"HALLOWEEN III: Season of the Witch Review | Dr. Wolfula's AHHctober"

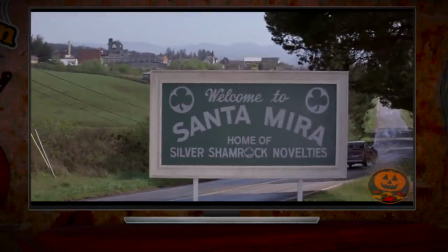(8:37)
Now, Santa Mira is a company town with a real eerie Stepford Wives feel going for it.
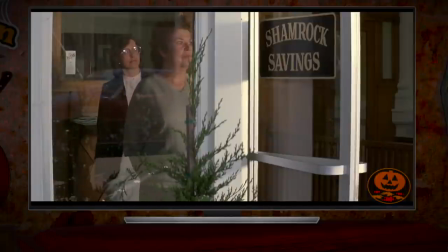(8:42)
Something is off, and it doesn't help that literally every citizen in town is watching you.
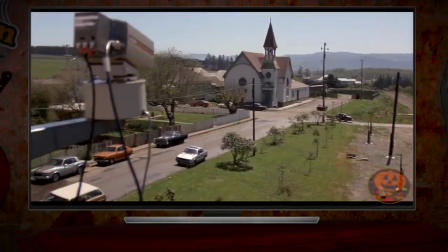(8:47)
The Silver Shamrock Company's name isn't just for show. Santa Mira is a Northern California town with a predominantly Irish heritage on the West Coast.
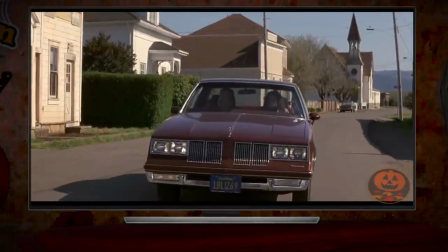(8:55)
I don't fucking know how that happens, but hey, at least they don't have to pretend they're not shooting in California with this movie. The actual California town that portrayed Santa Mira is named Lolita, which is a sketchy as fuck name,
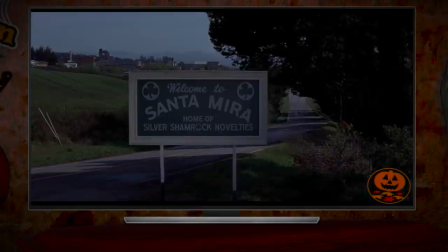(9:07)
but it's a great looking location with a wide open small town vibe that feels like a front,
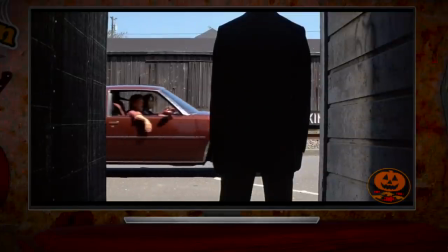(9:12)
like it's hiding all kinds of dark secrets just around its corners.
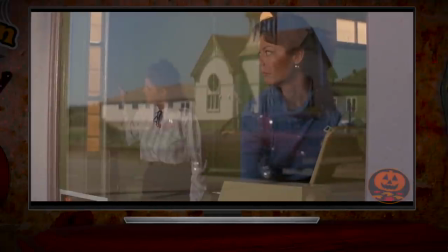(9:17)
Now, Halloween 3 is a pod movie, not a slasher film, but the producer of the movie, Dino De Laurentiis,
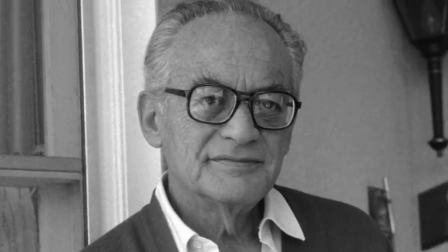(9:22)
demanded that there still be certain slasher conventions, namely a gory body count and some fucking.
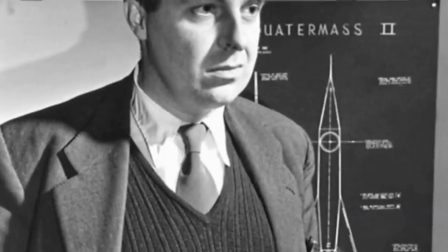(9:28)
Now, about the gore, well, the original writer of this film, Nigel Neill,
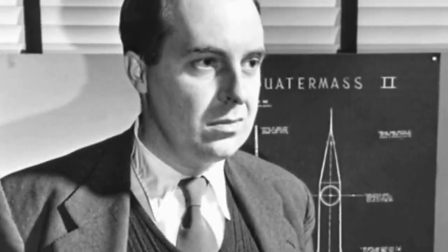(9:32)
took offense to his script being rewritten to add more graphic violence and had his name removed from the credits, which is understandable,
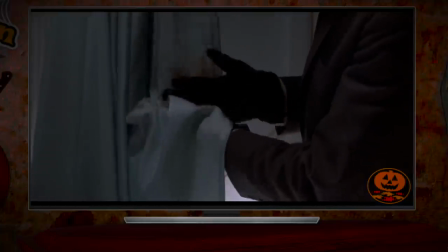(9:39)
but even though Halloween 3 has gore that isn't really necessary for its kind of horror movie, the violence isn't too excessive and doesn't really feel all that out of place.
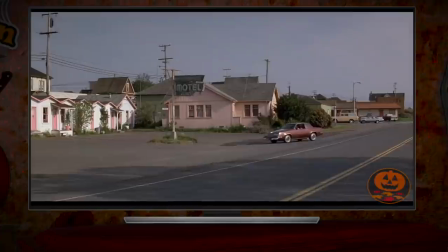(9:48)
The movie has such a goofy premise that some cartoon violence feels right at home, even. Still, the middle act admittedly has Dr. Chalice and Ellie staying at a motel,
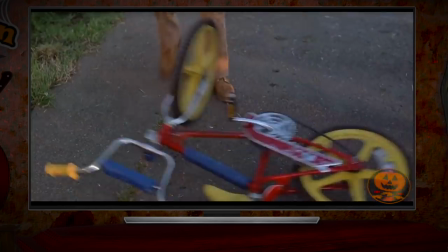(9:57)
where a bunch of other characters are also arriving simultaneously to stay there that serve no function beyond padding out the body count.
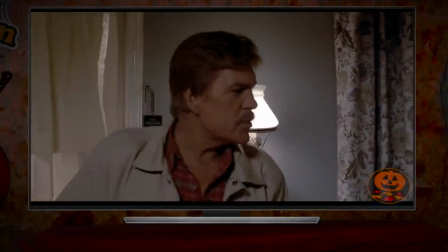(10:05) This place is a zoo!
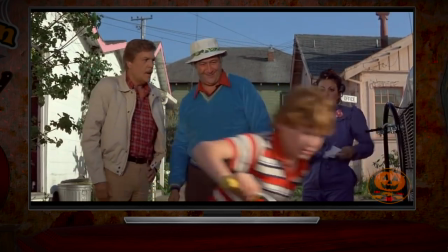(10:06)
There's the Kupfer family, Buddy, Betty, and Buddy Junior, a quirky clan whose patriarch is the highest-selling vendor of Silver Shamrock's murder masks.
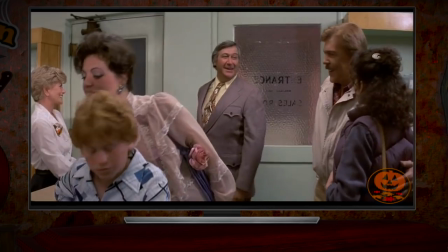(10:15) Buddy Kupfer and family, here to see Mr. Cochran.
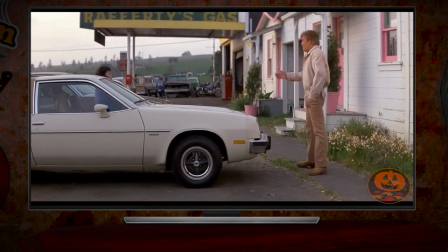(10:18)
Also, there's Marge Gutman, who, again, is played by Tom Atkins' actual wife at the time, a woman who was miffed about a mass supply chain problem.
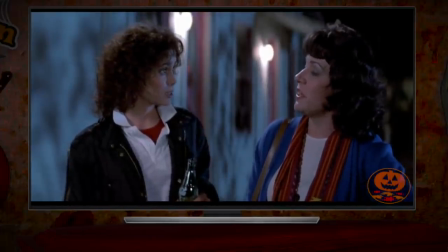(10:26) They may make great masks, but ever since they started doing big volume business, the little guy has to stand in line, you know what I mean?
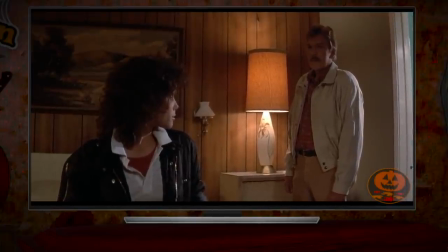(10:31)
Of course, we can't have Tom Atkins, a man pushing 50 in this movie, paired with his actual age-appropriate wife.
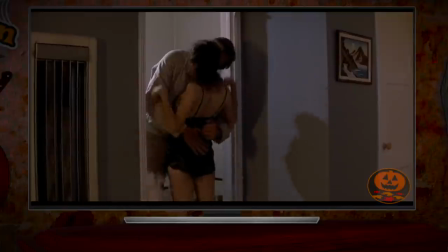(10:38)
It's just not something anybody is willing to accept. No, no, we need to see this guy fucking a 23-year-old chick he just met with his real wife reading a book next door.
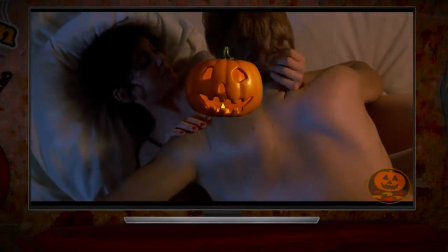(10:46)
And see Dr. Chalice sucking on this girl half his age's titties, because no woman can resist Tom Atkins.
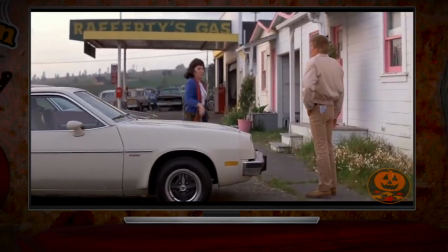(10:52)
And you better believe we see his ass. Fuck yeah. Oh, also amidst all the character introductions and sweaty lovemaking going on,
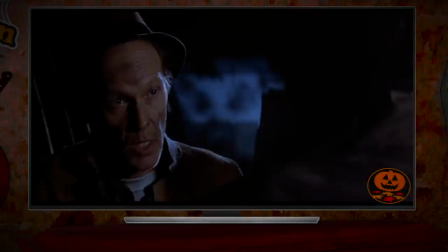(10:59)
Dr. Chalice meets Santa Mira's local drunken vagrant who claims that something odd is going on in Silver Shamrock's factory.
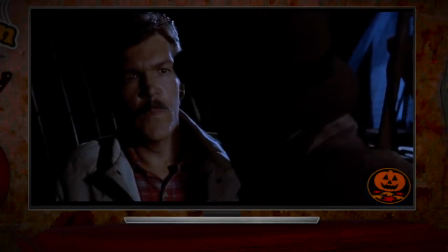(11:06) Seen the TV cameras yet? He's watching you, friend, I guarantee you that.
Oh, he's just a wino talking shit.
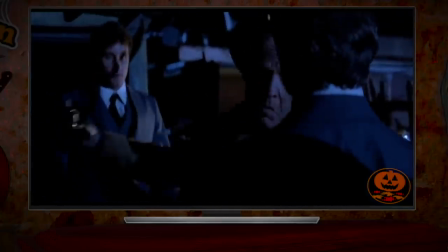(11:13)
Though, a couple of guys in suits do corner this dude and, uh,
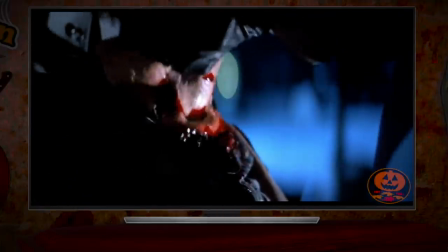(11:17)
effortlessly rip off his head like they were cracking open a can of blood soda, but I'm sure this is a totally unrelated thing.
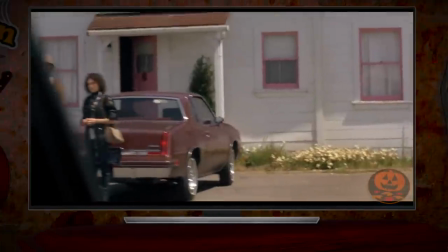(11:23)
Halloween 3's motel sequence is a bit tiring. It's just there to efficiently throw in exposition, introduce a bunch of new characters, and toss in some slasher conventions.
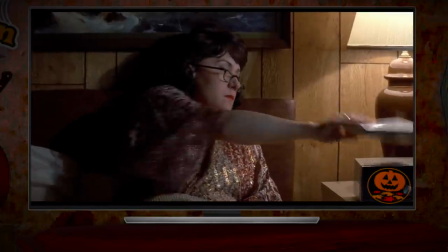(11:33)
The key plot point of the motel sequence, though, is establishing the true threat of the film in memorable fashion.
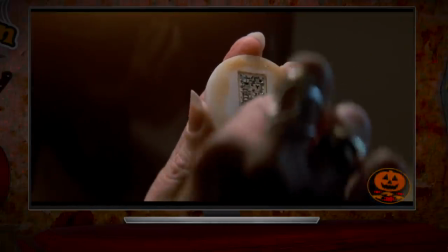(11:38)
Marge decides to fiddle with a loose silver shamrock mask tag, and it fires a laser beam straight down her throat.
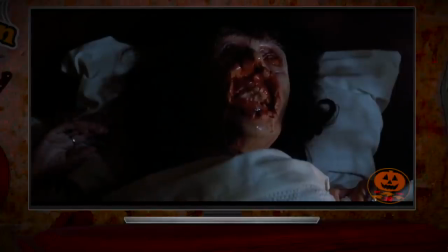(11:45)
Now, this might seem weird, but this also happens when you take the tag off of a Beanie Baby.
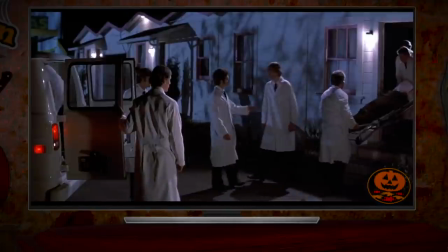(11:49)
Marge herself is taken off to the Silver Shamrock Factory, a mask factory that apparently has a top-of-the-line medical facility.
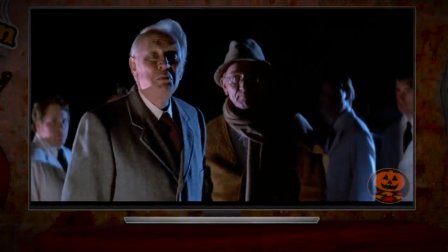(11:57) They're taking her to the factory. She'll weave the most marvelous facility there for emergency treatment.
This is the equivalent of a parent telling their kid that their dog didn't die, they just went to a farm where they can get fresh air.
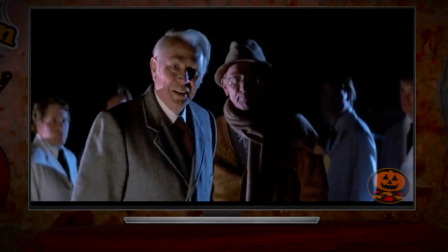(12:09)
This scene introduces Conal Cochran, played by the late Dan O'Hurley,
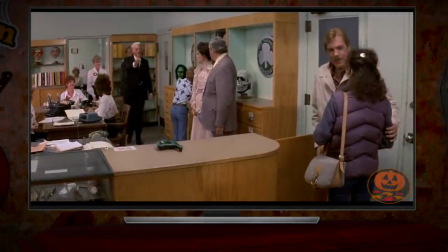(12:13)
the head of the Silver Shamrock Factory, a mask maker and novelty inventor, the Willy Wonka of Halloween.
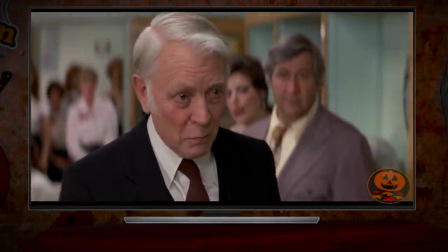(12:18) My apologies for that little bit of a disturbance last night, but I want you both to know that Mrs. Gutman is going to be fine.
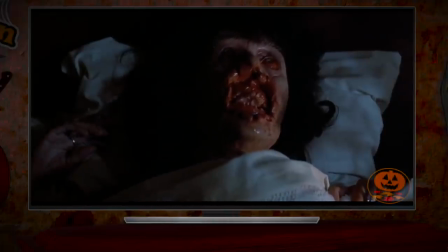(12:24)
Seeing as one of his Maz Tags shot a laser beam into a person's fucking face,
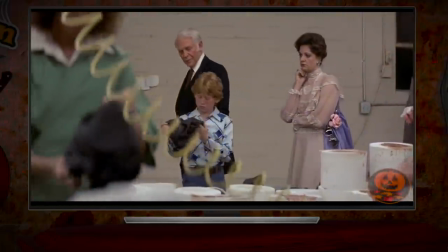(12:28)
it goes without saying that Cochran is the film's main antagonist and Ohurlihy is fantastic in the role.
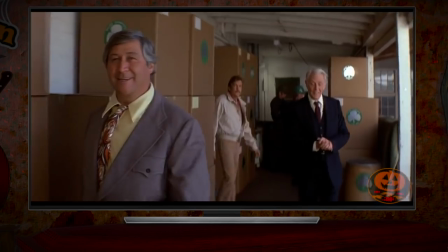(12:34) Hey, Mr. Cochran, just what is the final process? Ah, sure, it's just a little bit of this and a little bit of that.